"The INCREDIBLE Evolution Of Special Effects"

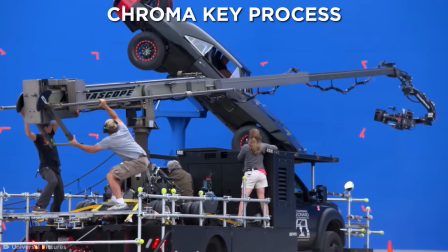485s
The blue screen, or chroma key process as it's more accurately known,
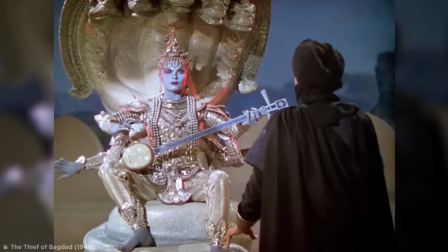490s
was first utilized in the 1940 fantasy film The Thief of Baghdad,
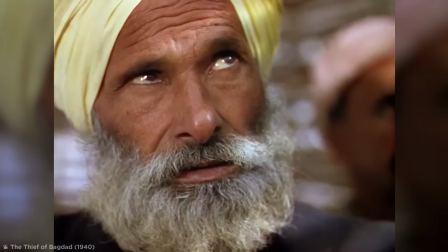495s
a fantasy picture set in a magical Arabic land, which later inspired the Disney hit Aladdin.
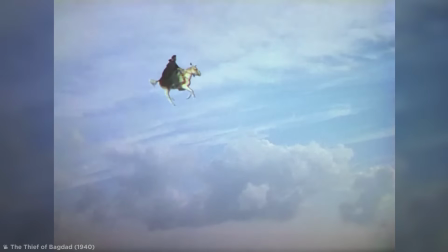502s
The blue screen was used to bring all sorts of wondrous sights to life,
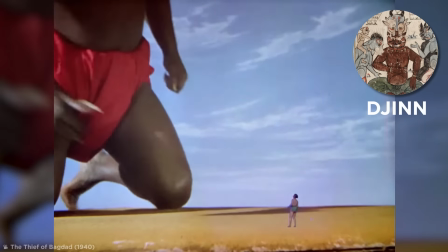506s
including a gigantic, insidious djinn, a spirit from Arabic and Muslim mythology.
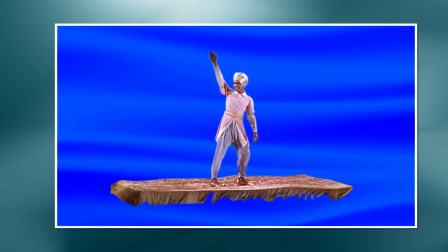513s
The clever inventor of the blue screen was Lawrence Butler. He figured out that by placing a subject in front of a specific color, like blue,
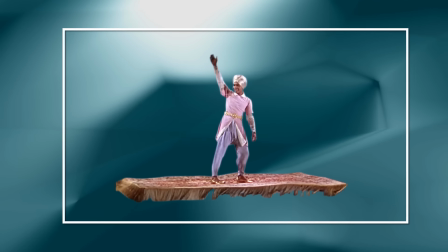522s
he could later remove that color from each frame to separate subject from background.
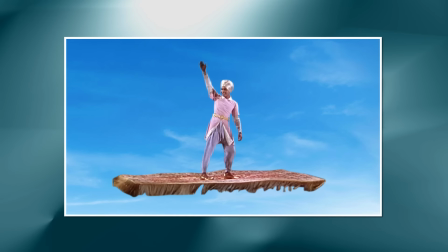527s
The isolated subjects would then be placed on top of a pre-shot background, known as a plate, to create a single image.
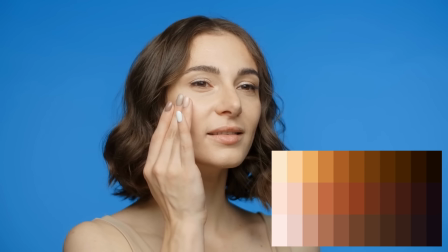535s
He chose blue as it seemed to be the color furthest from human skin tones, unless you're Will Smith's version of the genie in Aladdin.
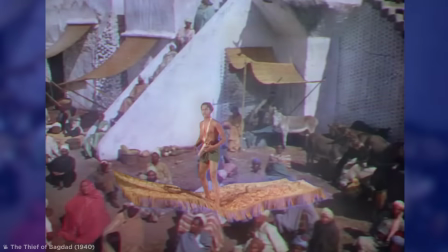544s
However, if the lighting for the scene wasn't perfect, you'd end up with a weird glowing halo around characters and objects.
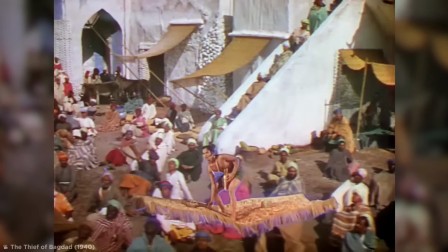551s
Just look at that flying carpet. You can see where the two shots have been spliced together.
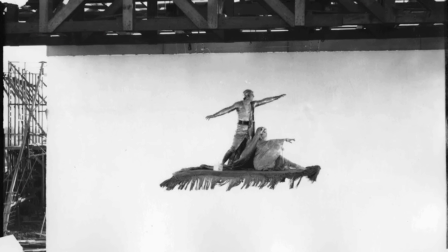556s
While it may not be perfect to us, it was a major breakthrough for filmmakers over 80 years ago,
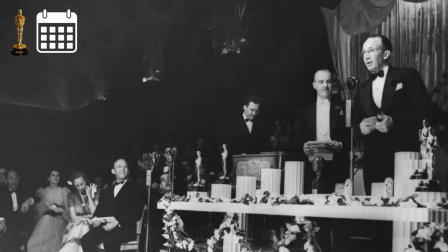562s
and the film won an Academy Award for Best Special Effects that same year. Hmm, I wonder how those audiences would have reacted to Will Smith's Janie.
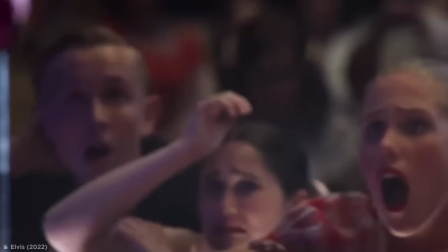573s
Faithful 50s. Back in the 1950s, Western audiences were fanatic for biblical epics,
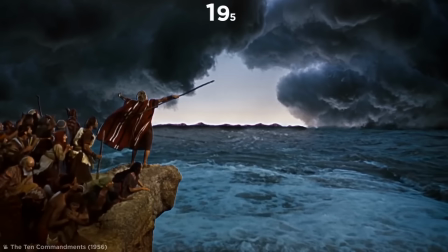580s
and the most biblically epic of them all was 1956's The Ten Commandments.
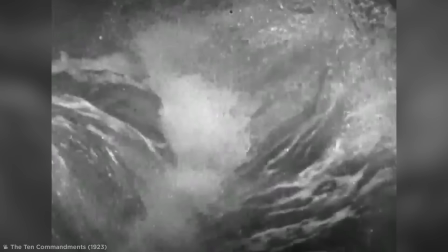587s
Wanting to beat his earlier 1920 version of the same story,
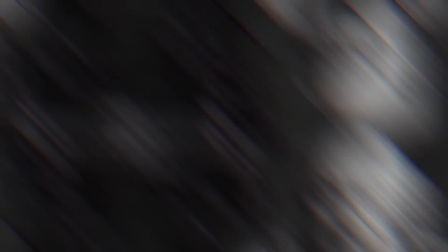591s
director Cecil B. DeMille employed the latest in special effects, particularly in the iconic scene where Moses parts the Red Sea.
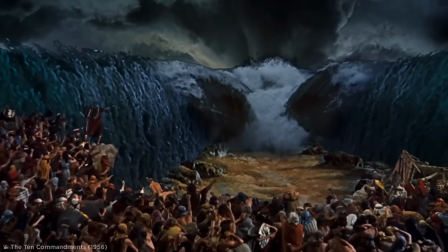600s
For this effect,
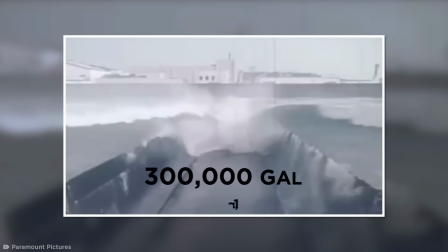602s
DeMille filmed a trench at Paramount Studios being pumped with 300,000 gallons of water and then played it in reverse.
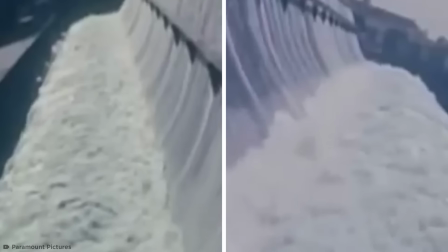610s
To make it look like the seawalls were parting, they shot sideways footage of the water cascading down.
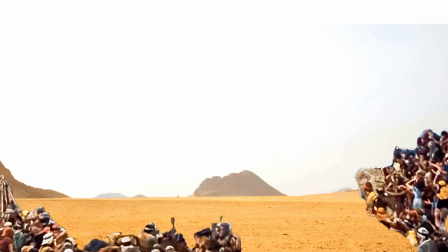618s
The filming of Moses and his followers was shot separately to make up the foreground plate.
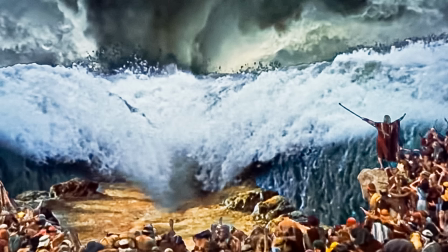623s
The water shots were slapped on top of this.
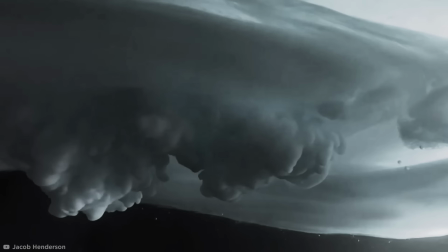626s
To create the clouds, they poured gray paint into a glass tank filled with water, resulting in the illusion of a dark storm.
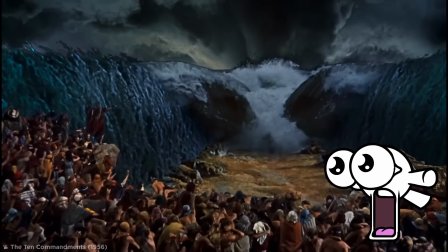634s
The finished scene showed off DeMille's spectacular powers. Even Moses only parted the Red Sea once.
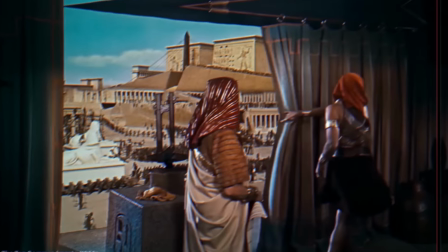642s
However, much like The Thief of Baghdad, the film is plagued with imperfect blue-screen effects.
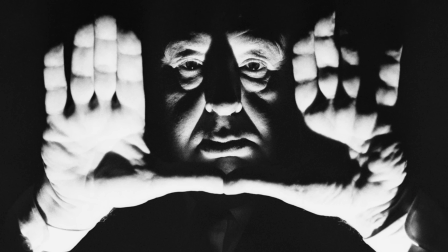650s
a while later in 1958 master of suspense alfred hitchcock was working on his
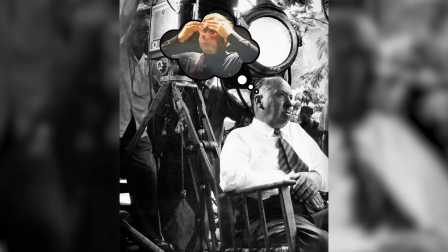656s
classic vertigo and wanted a striking opening sequence so he said i better call
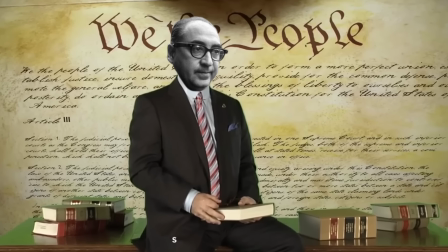663s
saul this saul in question was designer saul bass who decided the opening
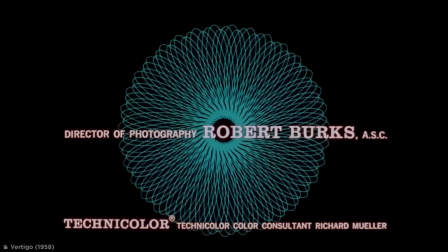670s
credits needed spirals and lots of them spirals are a recurring motif throughout the
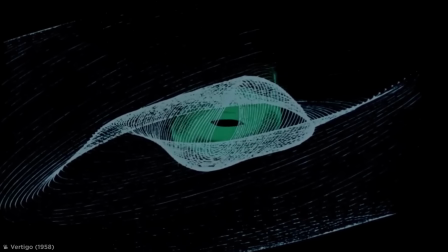676s
film, and Bass insisted that these shapes be based on Lisa Zhu spirals,
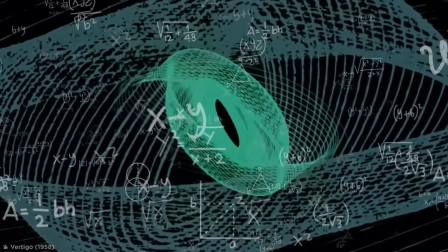681s
mathematically calculated patterns so complex they couldn't be accurately drawn
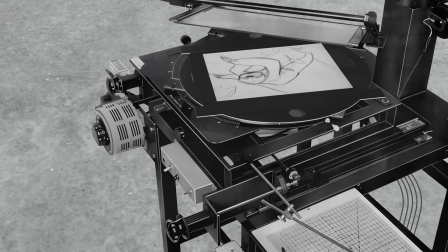686s
freehand and needed the motion of a pendulum on a moving animation stand.
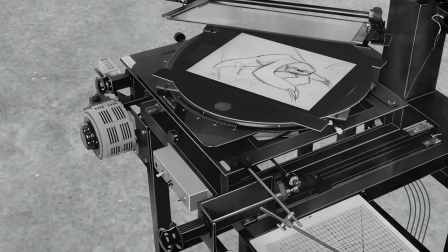691s
At the time, no animation stand could continuously rotate without the wires getting twisted up.
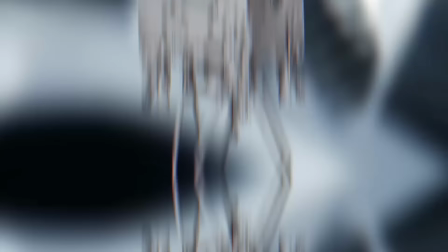698s
The crew decided to use an M5 Gun Director. This is a mechanical computer used for aiming weapons at moving targets.
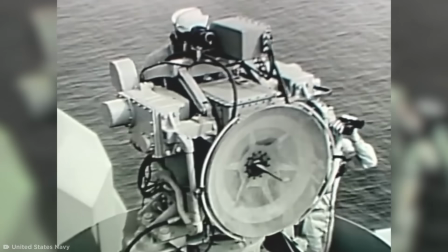706s
These things can move non-stop and match the swing of a pendulum.
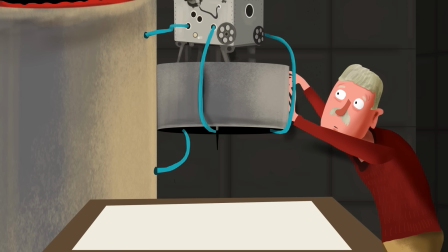711s
So, the crew set up a platform, laid everything out, and suspended a pendulum from the ceiling.
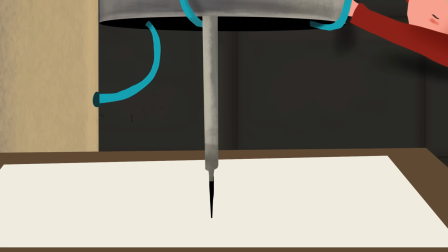717s
This pendulum had a pen attached to it and was connected to a 24-foot-high pressurized paint container.